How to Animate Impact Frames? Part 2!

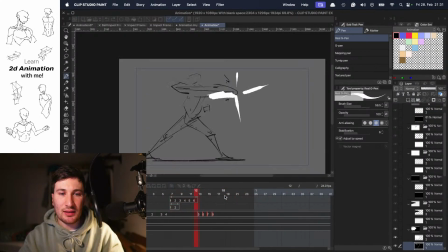[38:14]
And I feel like in the core, like
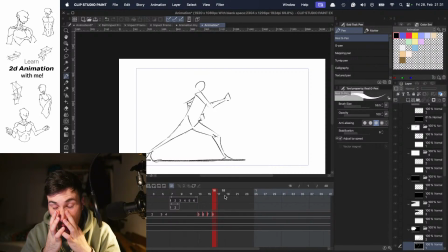[38:17]
what impact frames are or how to use them is like you can even
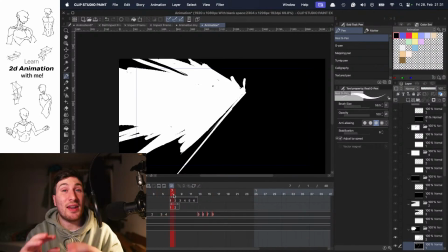[38:24]
do like an impact frame like this punch and then only one white frame and then you have the rest of the punch.
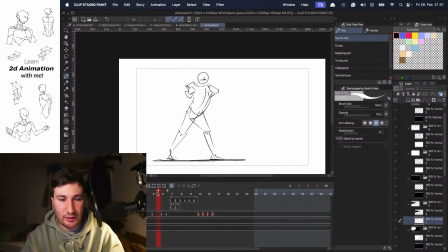[38:30]
Even that can be your impact frame, or even like only one black frame. Then you can use a little bit more like where you only sketching like on a black frame,
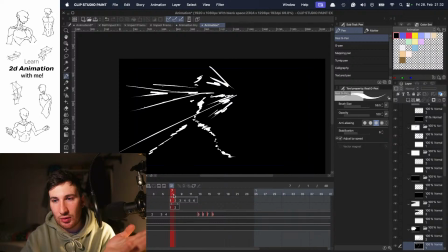[38:45]
for example, or can be also like I said a second ago, reversed. But here like we have a dark frame with only the light parts of the character. Also again, if I'm turning down the opacity a little bit,
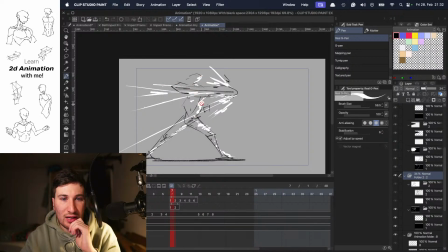[39:04]
here, then you can see we turned a little bit like if we would sketch in like or if we would paint the character,
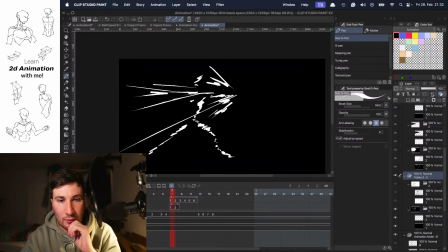[39:12]
only the light part here makes this impact frame, and then the next frame reverse only the shadow side.
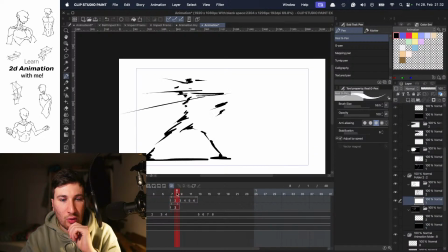[39:19]
And I feel like this always creates a cool dynamic for an impact frame, only having these two frames, and then you have the rest of the punch. Yeah, and these are some
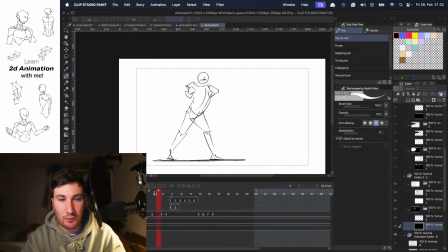[39:33]
possibilities to animate an impact frame and achieving fun results. And of course, I feel like when animating in animation, what's important
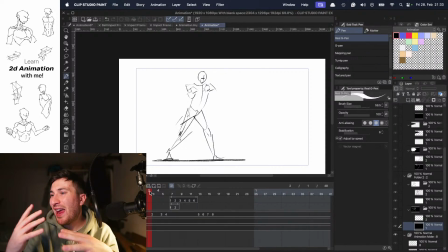[39:54]
is like not to use impact frames for everything, but highlight it a little bit. Like if it's an important moment in a story, then an impact frame can enhance that moment. Like if you're using like every effect for every moment,
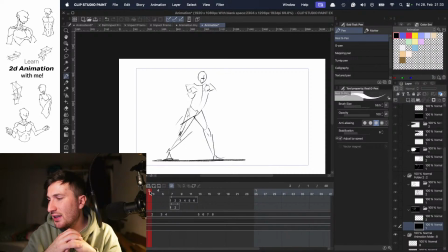[40:11]
then you oversee a little bit yourself of an effect. But I think that's also taste, and different shows handle it differently.
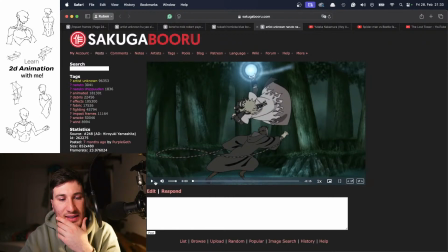[40:21]
So I wanted also maybe do a little study. Let's see if we're just checking out, for example, this one here, where we really have a super fast impact frames, almost like as an effect, like if we go frame by frame here through it. And also you have that contrast
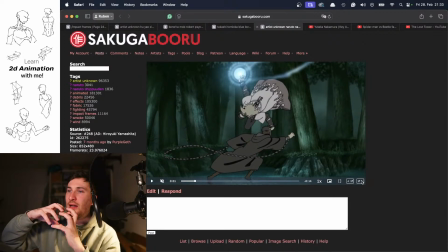[40:41]
with impact frames where you first like have a super slow moment, super like almost slow motion, and then the impact frame comes and you have that speeded up moment like we see here in the scene,
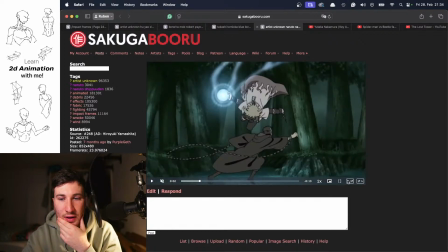[40:56]
where it is first slow, then we have the impact frame here with the background
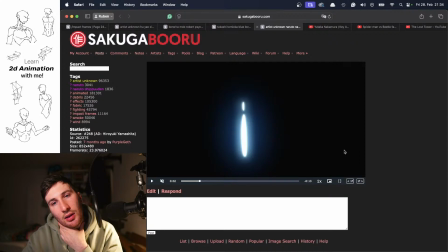[41:04]
that I also did like a couple minutes ago, and then like this highlight part here. And also what you want to do, what's important with impact frames is also the direction. So if you're punching like maybe like this, then the impact frames, the force, everything that's happening,
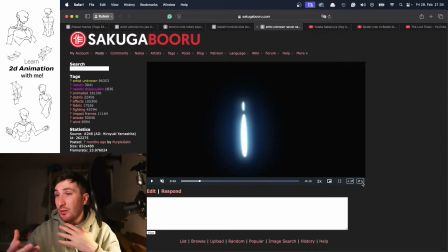[41:22]
it helps that the impact frames also, not every impact frame has to do it, but some of the impact frames also support that direction where the action is going.
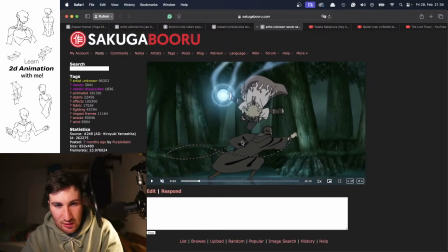[41:33]
Like you can see here, the character now is like doing his attack down.
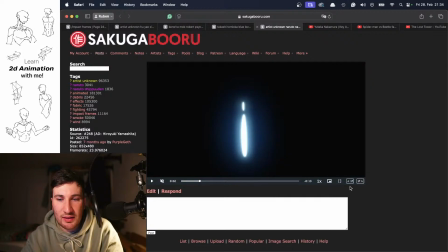[41:41]
So you want also the impact frame here. It's almost like a smear is also going down.
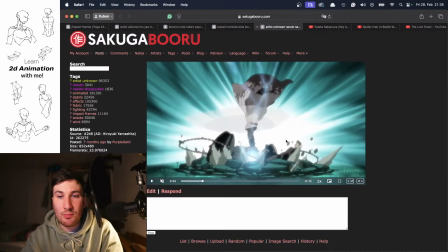[41:49]
And I feel like then that's the part when impact frames are most effective used.
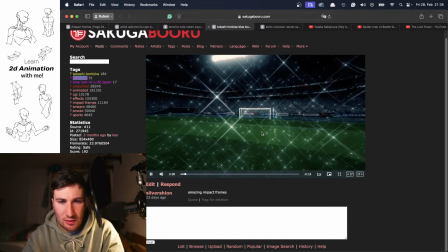[41:54]
Cool, then we have this one here from Blue Lock, where you also have an impact frame. Also cool scene.
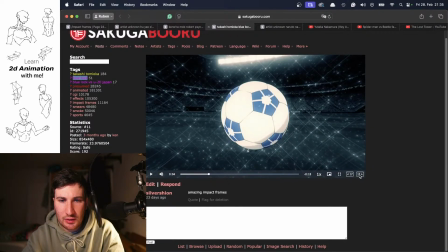[42:08]
And let's go quickly through it. The ball here, then the foot is coming.
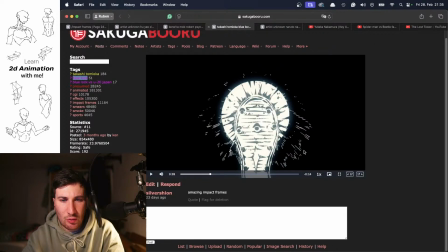[42:13]
And then again, we have the black background. Here again, we have these highlighted parts. And now, like I did also, reversed a little bit.